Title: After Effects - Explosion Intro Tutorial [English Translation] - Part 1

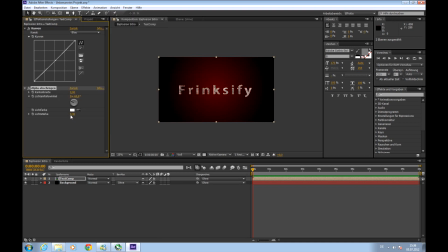Click it, apply it, add the light strength to 1, and the angle to 0.
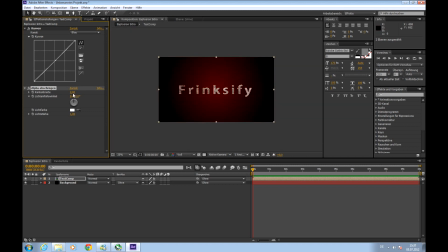So the light comes directly from above, and this option you can choose how you want it. It gives just a bit three dimensions to your text. So I think maybe a bit less looks good.
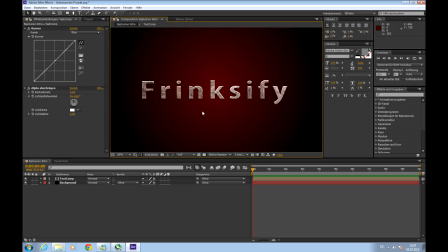So there it is.
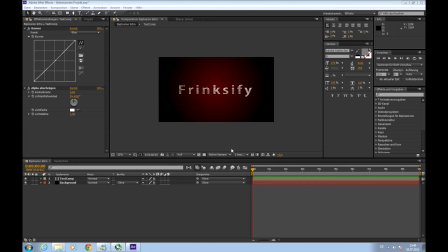We want to animate our text so that it gets bigger and flies in front of you. From this, we'll choose our text composition and press S to open. I don't know what's the English name, something with scale.
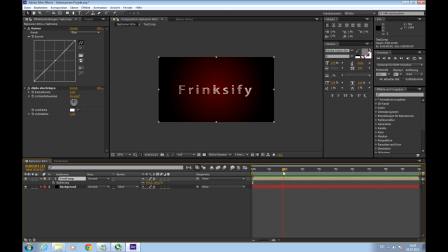And go to where we want to have the text appear, maybe 2 seconds, and have to scale it 100. Set a keyframe here and go back to
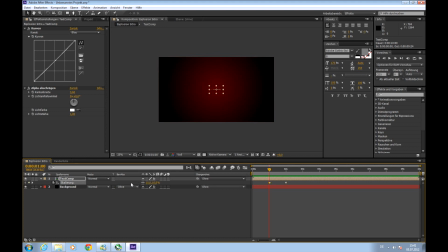maybe a second and set the scale to 0. Second keyframe is set automatically, so there's our text appearing.
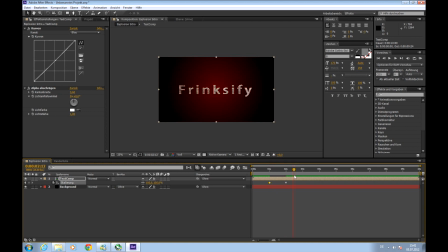So if you want to have the animation a bit faster, you can just drag the keyframes closer together, which reduces the time the text has to fly from one position to another, so it goes faster.
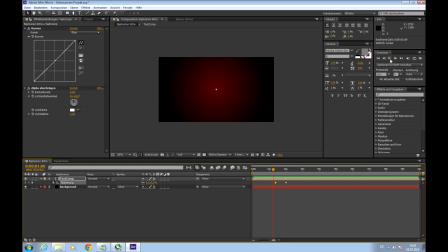I'll pre-render this by pressing play or 0 on the num block. Too slow. Again. Well, okay. So next,
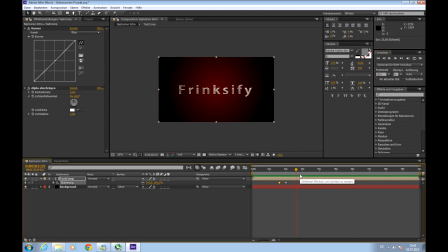we want the text to move a bit when after this, just to give a bit motion to the scene. So we'll go to maybe 6 seconds and
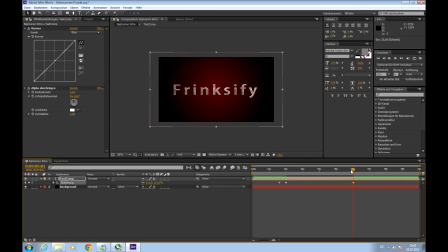change scale to maybe 115, round about that. And with this, you can see it when I pre-render it. It just continues moving and adds a bit movement to the scene.
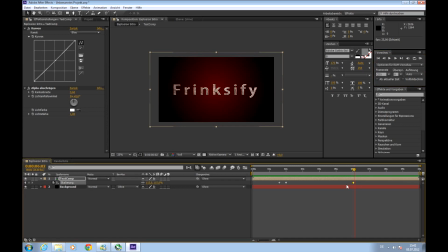Okay, here we want our text to be scattered, shattered, whatever, by the explosion. So how do we do it? We will choose the last keyframe, click on it, and place this marker exactly over it.
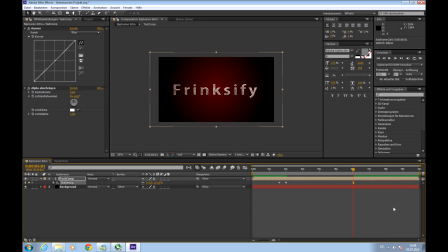And then we'll press page down key. You'll have no use for it at all, but in After Effects you can use it to switch from frame to frame and get very exact movements.
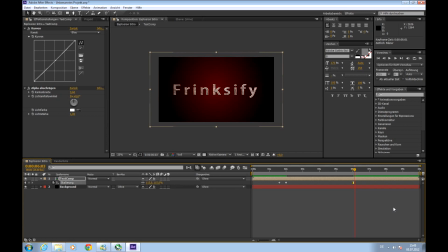So we'll press it maybe 3 times, and then we'll go here
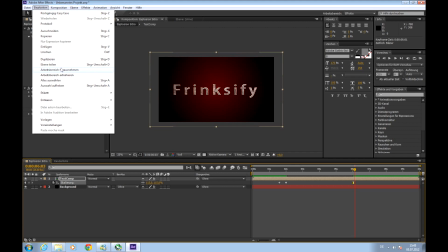to this option and this something like separate layer.
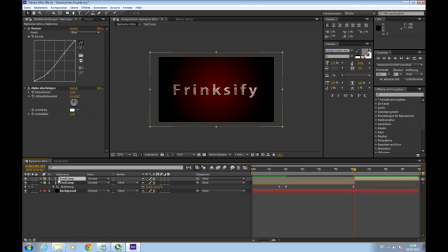Use it and press it. So now we have a second text comp, and we'll create a new subcomposition for this by
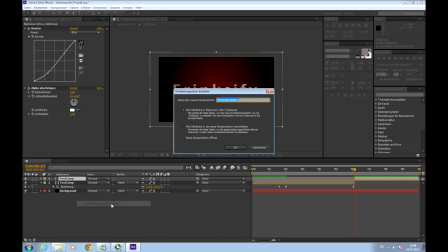right-clicking and create subcomposition and call it text comp shattered. And then choose this to move all attributes into the new composition.
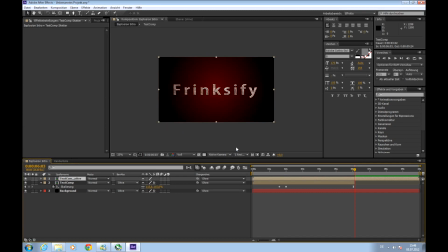And okay.